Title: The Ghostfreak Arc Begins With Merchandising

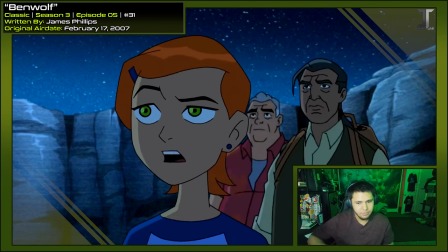Maybe you're some alien werewolf. Did that thing ever grab the watch?
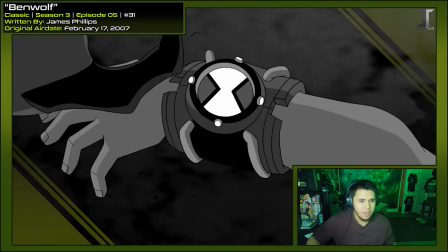It's interesting that the flashback is so intricately animated, but when this first happened, it was just that one panning shot.
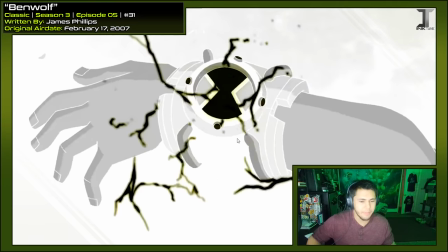Usually it's the reverse, but they probably did it this way to hide the fact that it was the Omnitrix that changed him and not the bite.
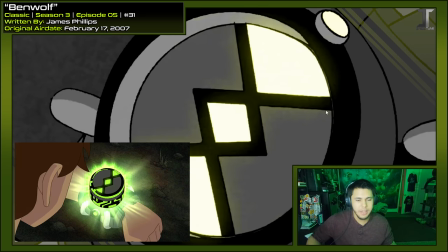And this symbol right here is probably to show us that it's stuck between the two modes, because last time it looked like this was also when it was broken in Dr. Animo and the Mutant Ray.
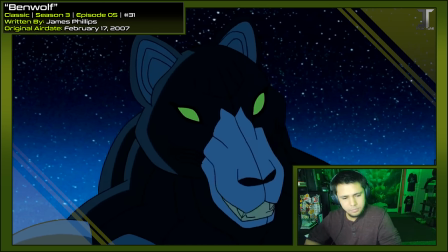Well, if I knew I could just go different aliens if they touch the watch, I'd be an awesome Vilgax.
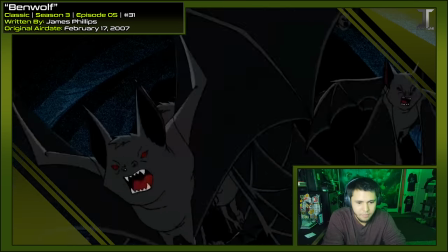I love how that's the first thing he thinks of. There's always bats everywhere.
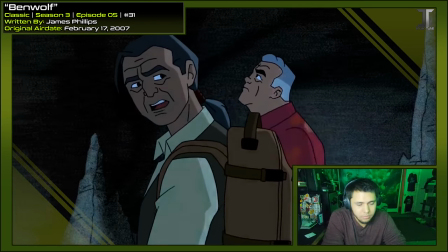The volcanoes around here have all been inactive for millions of years.
Man, how many times is this guy gonna be wrong?
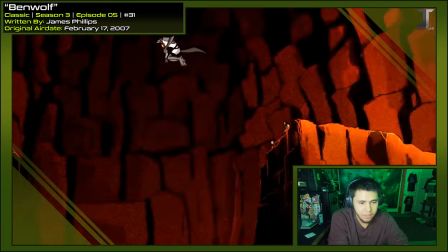Who wants a ride?
Oh, I'm so glad that it works. He didn't even give him a choice.
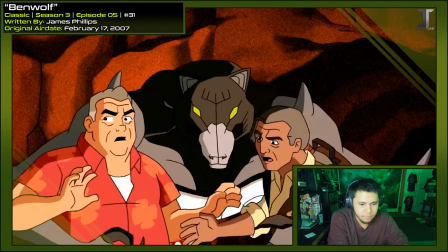I'll need to take both.
Oh, look at this.
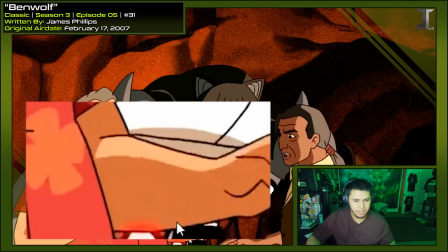So when he grabs them, you can see the Omnitrix starts blinking as if it's about to time out, but you don't hear it, and Ben doesn't react to it.
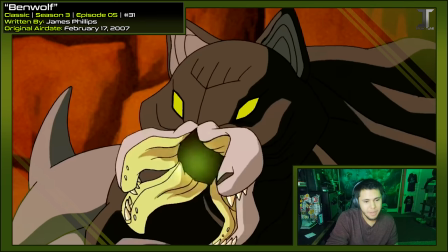I'll need to take both of you.
You know, I bet if he was used more, he would definitely become a fan favorite.
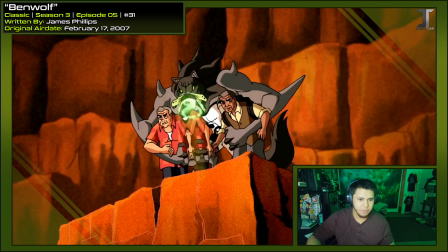And this little charge that builds up before he blasts is really neat looking.
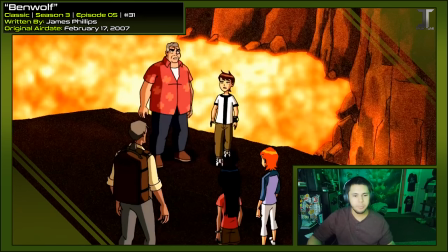Now it times out. So Ben only gets to do the wolf howl one time in the entire show.
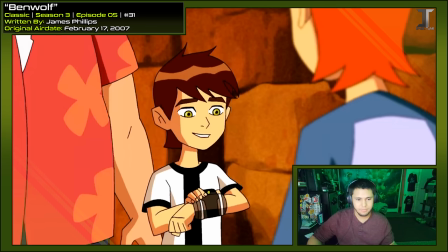The watch absorbed its DNA. Welcome to the club.
They're teasing it so bad.
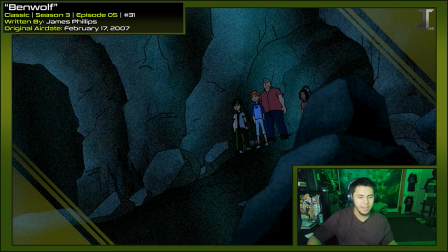Even Eye Guy was used at least twice. Well, depending. We'll get there.
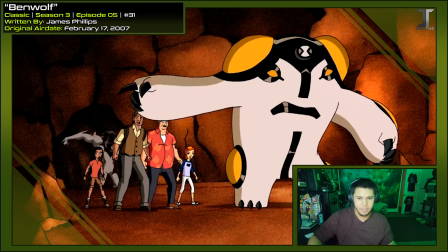Wow, he didn't even move. Look how big Cannonbolt is compared to everybody else. Remember in his debut episode, he was practically half this size.
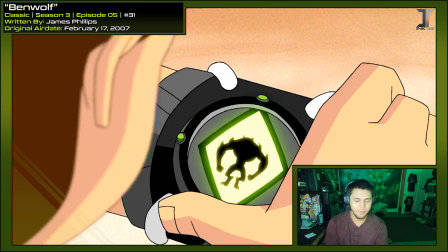And now maybe I can collect alien DNA.
No, it probably would have gotten old if it was used as much as this would imply in the series, but I still wish it was used at least a little more. And if not that, then at least use the aliens he collected more.
You seem like a nice guy, but you're just not my type.
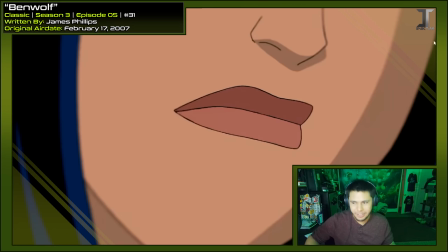Wow, they try to make that so soul-destroying. Look, they even got a focus filter around the sides of her hair.
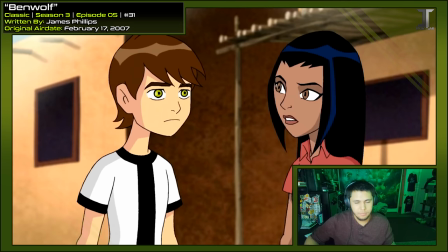Huh? That was before you turned back into, well, you. I figured I could train you, tame you.
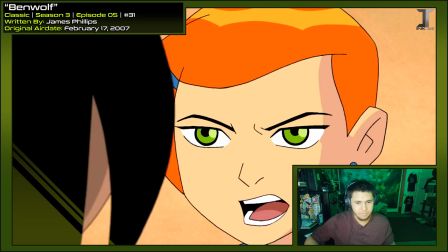He's a person, not a pet. You can't talk to my cousin like that. That's so nice of you, Gwen. Oh, well.
Thanks for standing up for Ben.
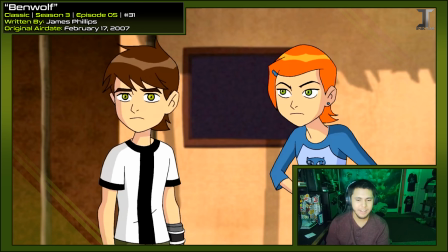whatever.
Okay, yeah, now I remember why people didn't like Kai in the classic series, too. I can't believe they try to say Ben's supposed to marry her.
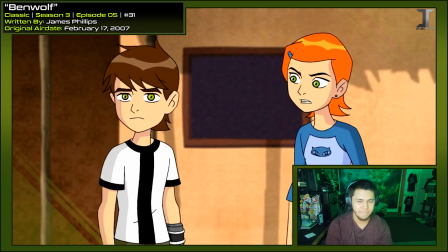It's just, they are not a good couple.
The thing about a crush is, sometimes you get crushed.
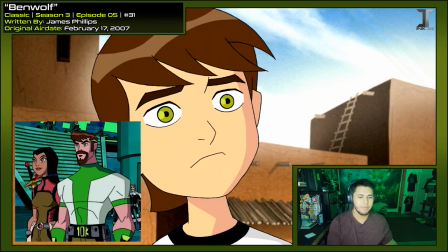And making that future canon sort of negates the whole point of this, showing that not every time that you fall for someone, it's going to work out, and you need to learn to move on, and some people just aren't meant to be together. But not Ben 10K, he's like, screw it. If I want it, I have it.
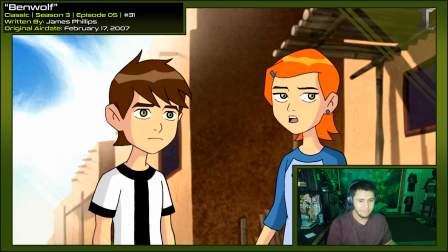Two secret words is all you need to know. Really? What are they? Hero time.
So now we have another new function of the Omnitrix, collect mode.
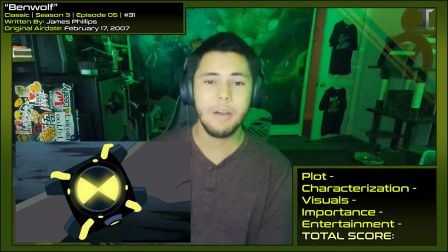This, like fusions, also changed the course of the fandom and how everybody thought about Ben and his aliens and what might be possible for Ben to turn into. I even have a whole video on the subject for my 300,000 subscriber special, so check that out if you haven't already. But let's get into talking about the episode itself. The plot, I'm going to give it a 3.
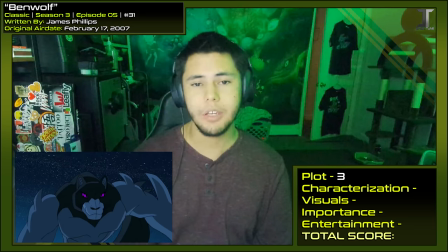The best parts of the plot is obviously the stuff having to do with the wolf and the mysterious transformation of Ben, which we later find out is due to him unlocking a new feature and a new alien. But a surprising amount of the episode doesn't focus on that.
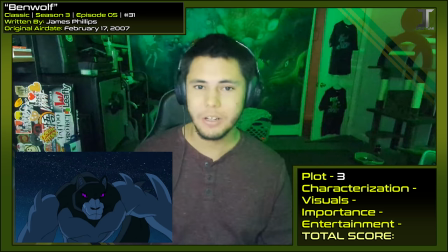Even then, with the whole Ben likes Kai plotline, that isn't really focused on much either. A lot of it is setting up all of this lore that doesn't amount to anything, which isn't bad.
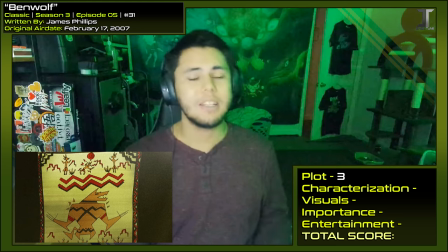It's good to have your red herrings. But there's just a lot of times in this episode it feels like nothing's happening.
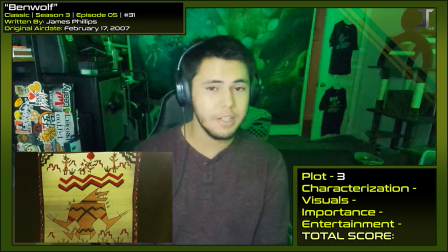No character moments, no jokes, the plot isn't progressing. People are just standing around doing stuff. And with an episode like this, I feel like it could have been much more exciting.
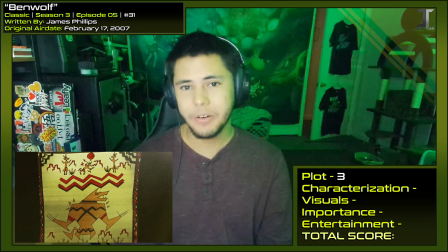Not to have this bleed into the entertainment category, but I can't help but feel they just dropped the ball with this one.
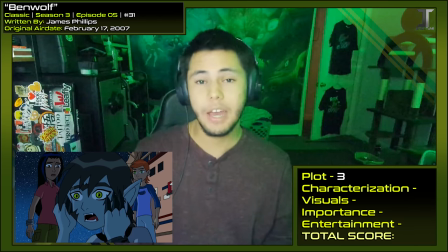Although the bait and switch by showing Ben unlocking a new alien under the guise of something else happening, that twist is great, but it only works once. And given the fact there aren't hints or foreshadowing about it sprinkled throughout the episode to lead up to this reveal, it doesn't offer any hindsight rewatchability either.
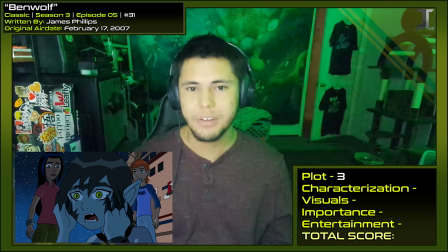You're just dropped this fact on you towards the end of the episode and just find out you're wrong. Characterization will get a 4.
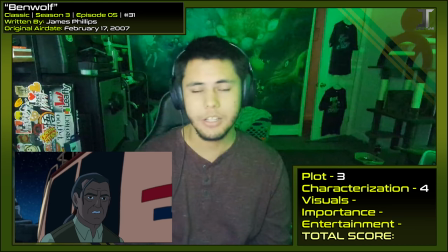I really liked Max's partner. It's always cool to meet people from his past.